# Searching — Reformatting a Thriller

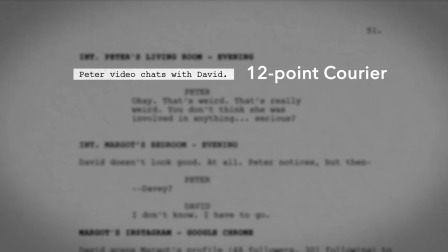From the typeface and font size, to the margins,
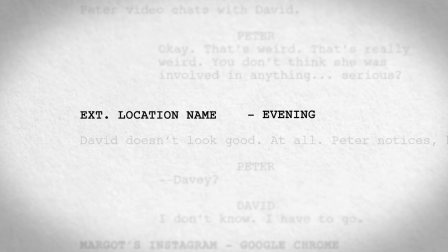to the scene header elements, a screenplay is a document meant to convey the story clearly and aid production.
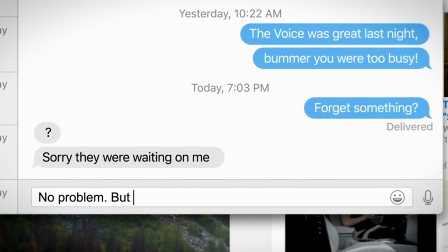But this format became solidified before we had computers and smartphones.
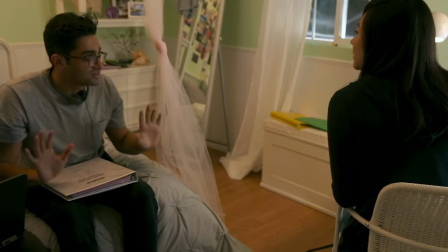So how did they write a screenplay for a movie that takes place entirely on screens?
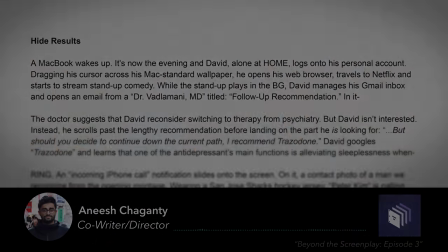They didn't. At least, not at first. We actually wrote what we call the scriptment, which was written much more like prose.
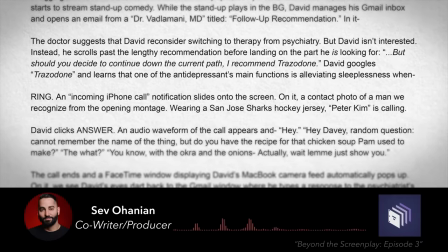It was 41 pages. It was really like short read, but it was the whole movie written almost like a short story.
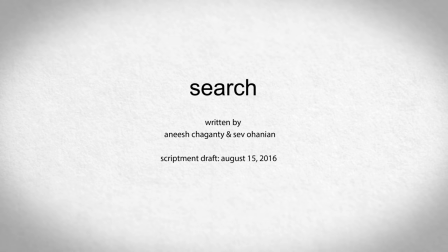This scriptment was used to secure the actors and get the movie into pre-production, but...
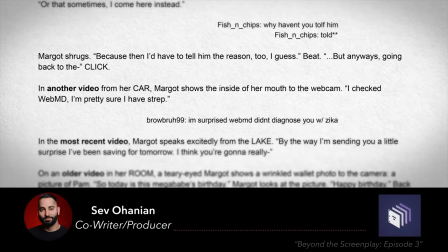It was actually a producer, Natalie Kasabian, who was like, guys, we can't make a movie off of a 41-page Word document.
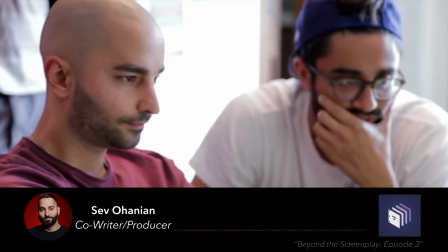And she forced us to go and write the final draft. I remember we spent our first four days of writing purely trying to figure out form.
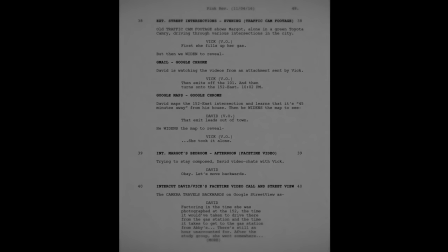What should the screenplay look like? What they arrived at was a variation on the master scene script format.
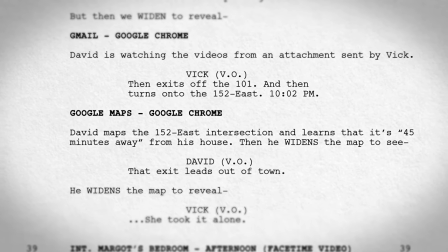Anything that took place in the digital world of the screen would have a simple, descriptive scene heading, like Google Maps,
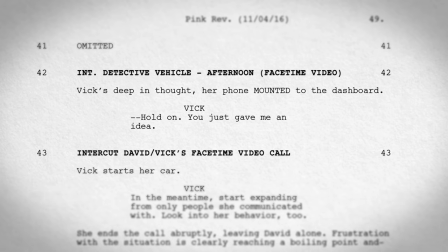Google Chrome, while anything that required actual on-set shooting would have a numbered,
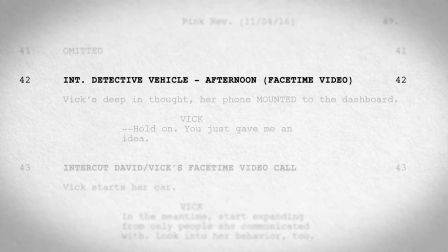classic scene header, with an added parenthetical to convey where on the screen the audience is seeing it.
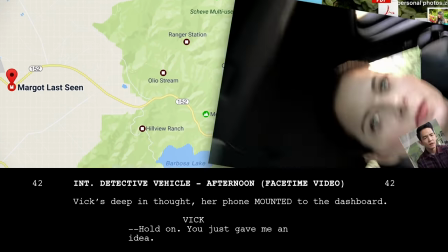Hold on, hold on, you just gave me an idea.
To convey text message conversations,
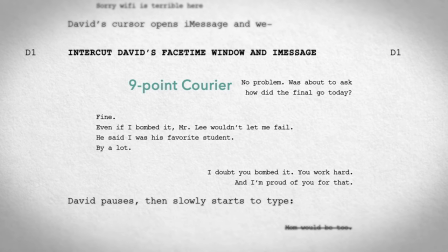Shaganti and Ohanian dropped the text size from 12 points to 9 points and adjusted the margins to be in between that of action lines and dialogue.
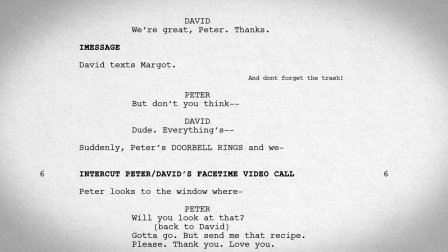Together, these formatting changes make it clear to the reader who is speaking and where the interactions are taking place,
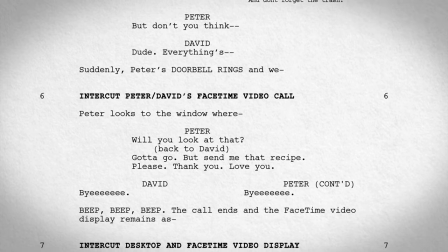without dramatically deviating from the classic screenplay format.
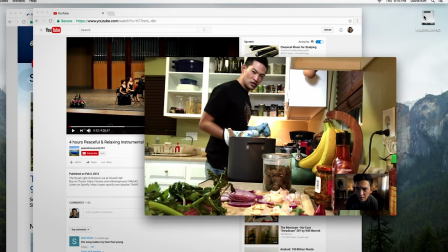But while clearly conveying how the story is told on screens is important, it is pointless if it is not also revealing character.
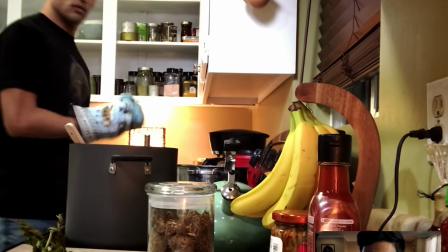So Shaganti and Ohanian had to find on-screen ways of expressing the inner life of the characters.
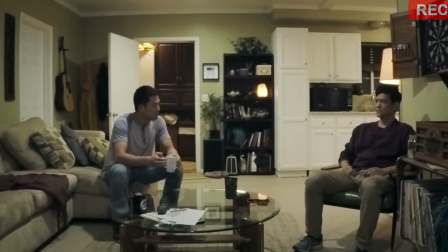In a normal film, a character's behavior is used to betray their inner life.
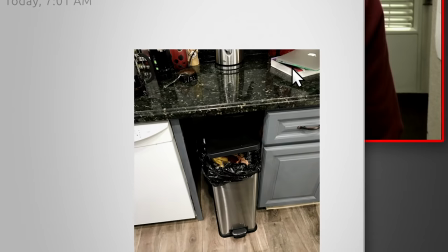They may avoid eye contact, discard a precious object, or begin to say something but change their mind.
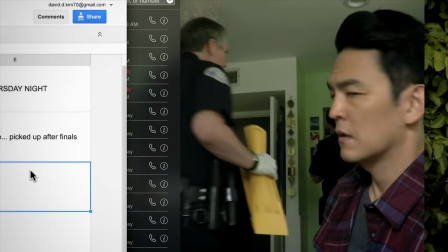For searching, Shaganti and Ohanian had to find ways of translating this emotional behavior to a computer screen.
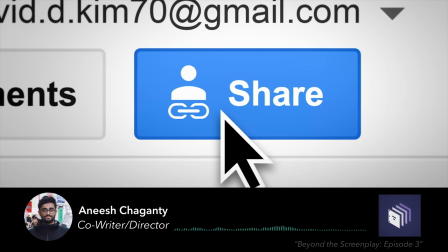And we looked on our laptops and we saw buttons that said share. Okay, what does share mean? We saw closed window.
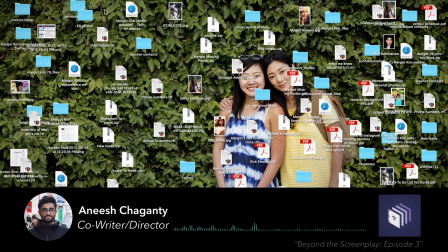What does closed window mean? What does it mean to empty your trash? What does it mean to hide something, search something?
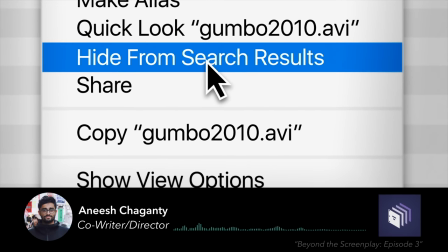Like, these all have emotionality behind it."
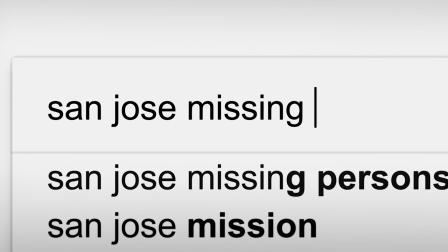Searching is filled with moments where the character's interactions with the computer convey their inner life.
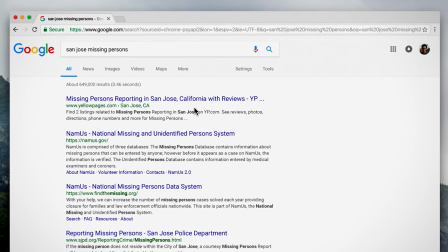When David is reporting his daughter missing, he's googling statistics on missing persons cases.
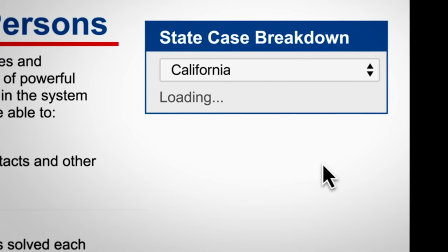We know he's thinking about how serious the situation has become.
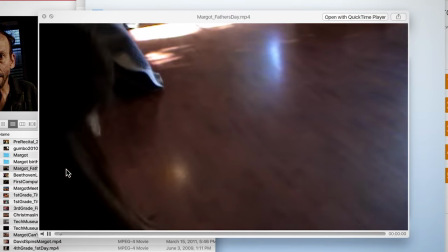At his lowest point, David comes across an old video of Margo giving him a Father's Day present.
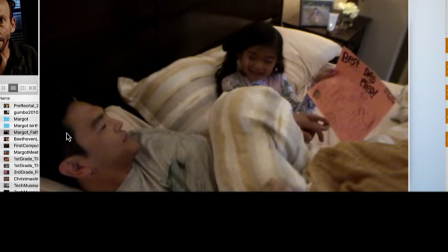Overwhelmed with guilt, he takes an extreme action. Margo holds up a drawing to the camera.
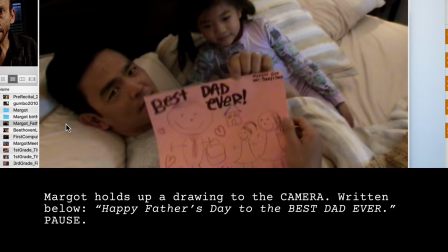Written below, happy Father's Day to the best dad ever. Pause. Desktop.
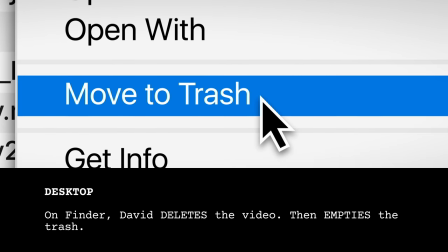On Finder, David deletes the video, then empties the trash.
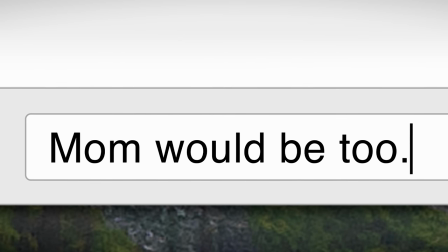But my favorite screen technique is when characters type out a text message and then decide not to send it,
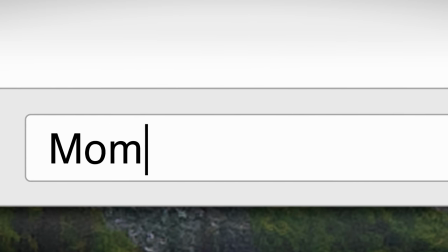because it is both true to life and revealing of character. It allows us to have subtext.
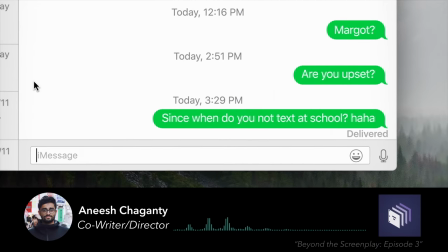You know the character is saying one thing but it means something else, and that allows us to have it.
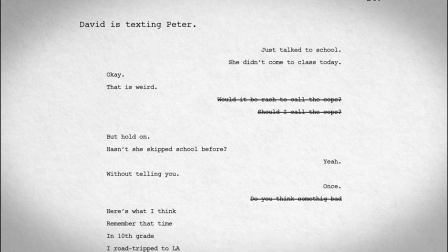This is used several times in searching, and in the screenplay is represented by a strikethrough in the text.
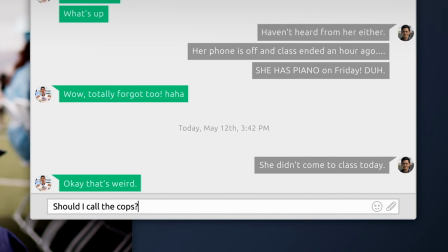Early in the film, when David is talking to his brother trying to figure out how concerned he should be that Margot hasn't responded all day,
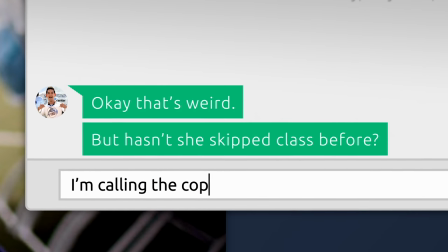we feel how worried he is through the messages he almost sends.
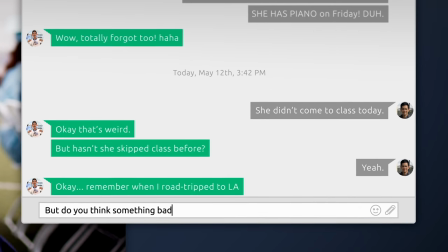The inner life of the character is clearly communicated, simply through text on a screen.
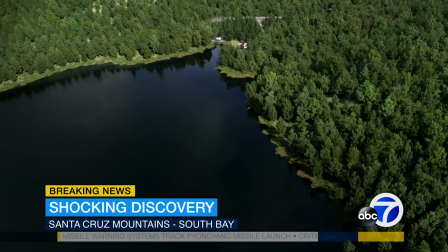Searching is a great example of how to marry a classic narrative with contemporary storytelling.
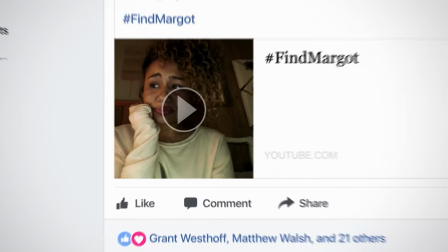It could have lazily applied a gimmick to a random plot, but instead,
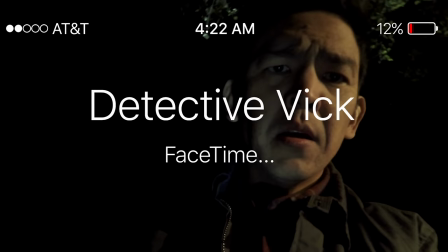the orchestration of the theme, designing principle, and story elevated to a thrilling, cinematic experience.